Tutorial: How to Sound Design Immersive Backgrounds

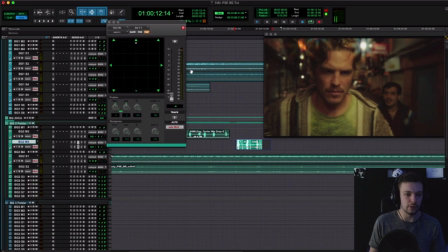1481s Go visit a temple. Meet a girl.
Ooh, sorry. It's too loud. Also, too much verb.
Girl. Start a family. Go go visit a temple, meet a girl, start a family.
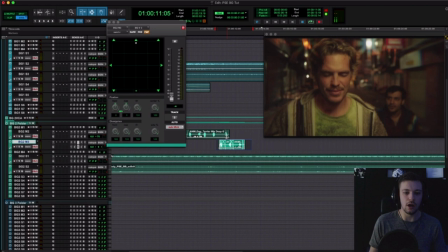1499s
Now, yeah, so Jacob was telling me when they were in Nepal, there was tons of dogs running around.
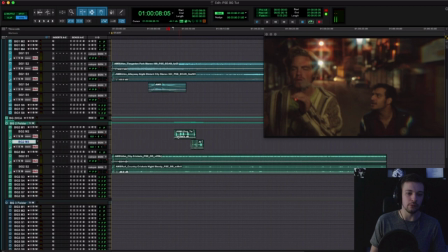1505s
So I know, you know, from him and his experience that, you know,
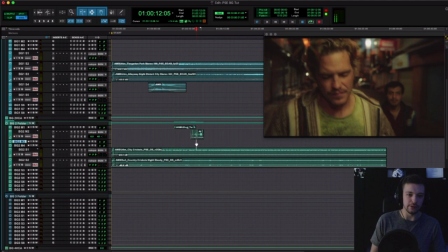1509s
nobody would balk at dogs barking in the city at night, because that's really how it is.
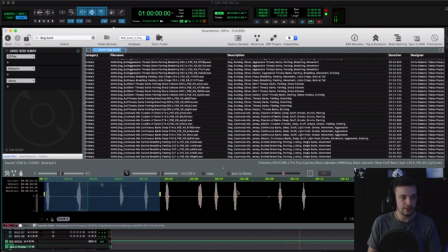1515s
So now that we've got those cut in, they sound pretty natural.
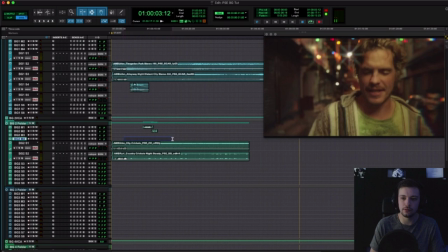1520s
Let's maybe just scrub through here and think of a couple, maybe other little textures we can pop in.
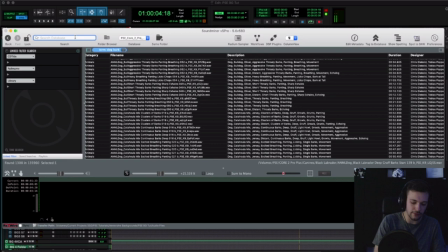1525s
You know, in these, in European and Asian countries,
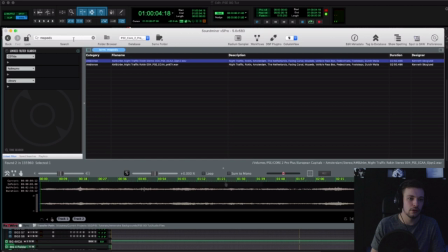1529s
they drive mopeds and scooters around a lot more often than we do here in the States.
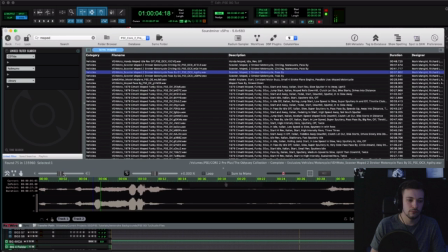1536s
Let's just call moped instead of the S.
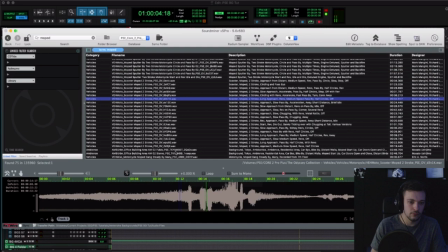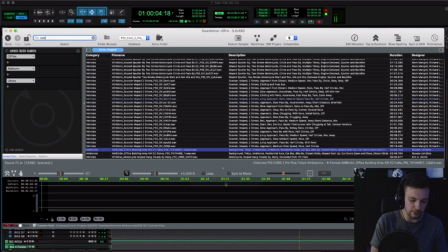1553s
Maybe actually if we go to, let's type in scooter.
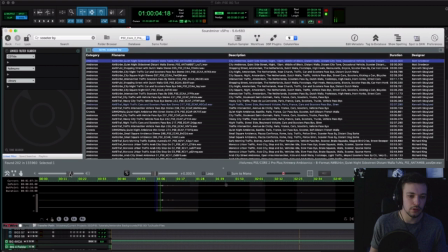1561s
Maybe scooter by. I want something with some movement.
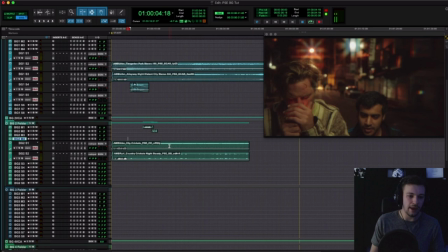Cool, so the thing I like about that is it's already got the natural reverb in the recording.
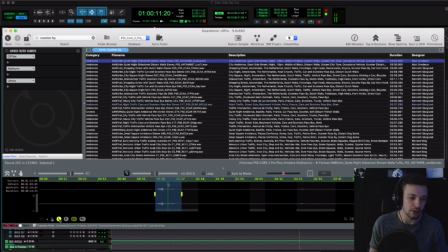1587s
So down here, I'm going to post that. You'll also notice in SoundMiner, so this was a multi-channel recording. In SoundMiner, you can click on these little chiclets down here for each channel. And L and LS had the best, sort of most present version of this.
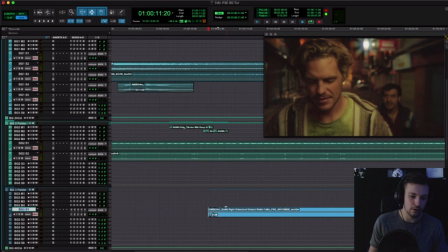1606s
So that's how I chose that.
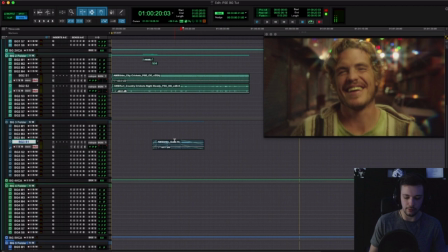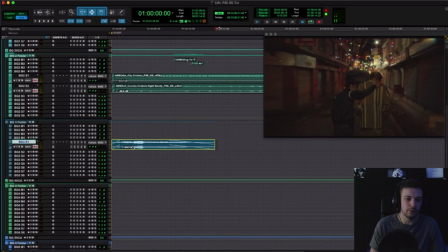1613s
Maybe, let's find out where this would sit best.
You gotta be careful with the stuff that you take around here, man.
Actually, let's do it right at the head. Because we don't really have anything to start us off in this new environment.
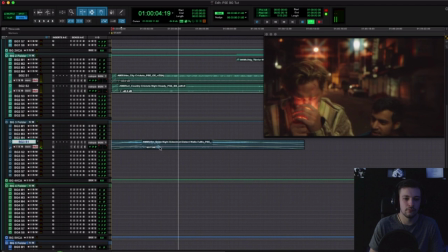1626s You gotta be careful with the stuff that you take around here, man. You wanna take it to the next level? You wanna experience something? Climb a mountain. You're in Nepal. You gotta be careful with the stuff that you take around here, man.
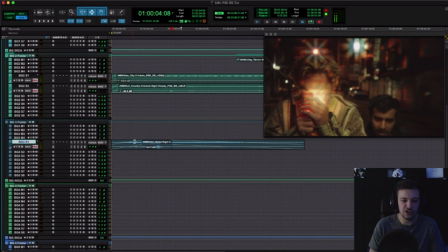1638s You want to take it to the next level?
I like that because the peak of the engine rev there is sort of just right when he's giving a pause in his sentence.
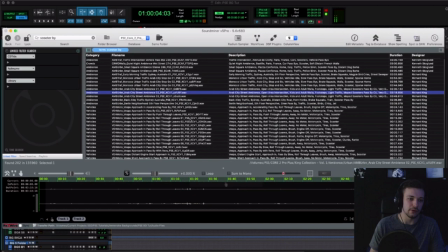1647s
And I'm just doing, you'll see, you know, gradual fade in and fade out. So there's no popping in and out of sounds. It all sounds natural.
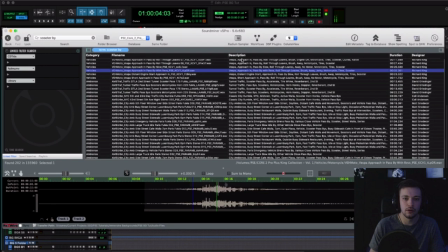That's rolling through leaves.
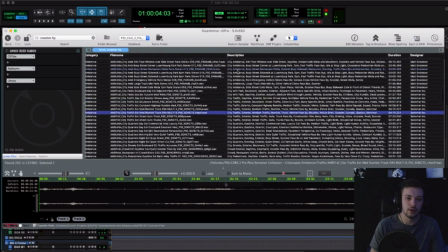Those might be nice, actually.
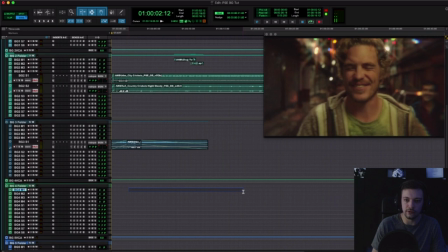1675s
Maybe it's a little much, but let's just grab the first part of that and just put that here for our guys who are chilling on the left before we get to them.
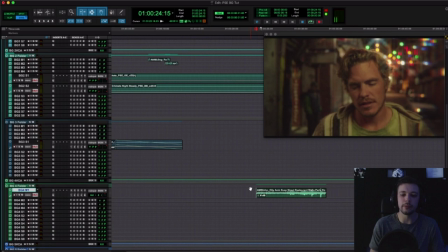1683s
So I think they're right about there. That guy's got his hand up. Like he could just be finishing coughing. Let's bring the coughs back here. Just do a slow fade in. See how this sounds.
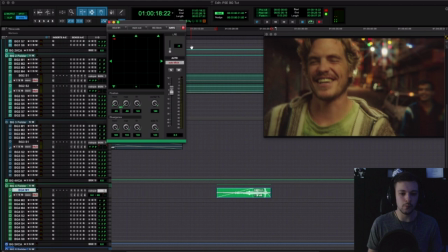1697s
I'm going to pan him off to the left.
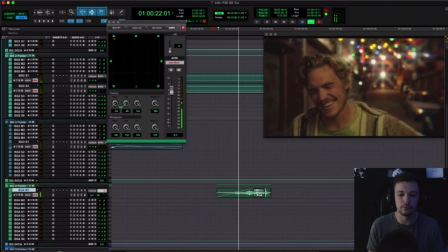1703s Say right. No, man, I'm serious. Nah, man. People are sick everywhere, man. They just don't know how to deal with it.
Okay, so that's actually a little bit distracting, so I'm going to turn it down.
Nah, man. People are sick everywhere, man. They just don't know how to deal with it.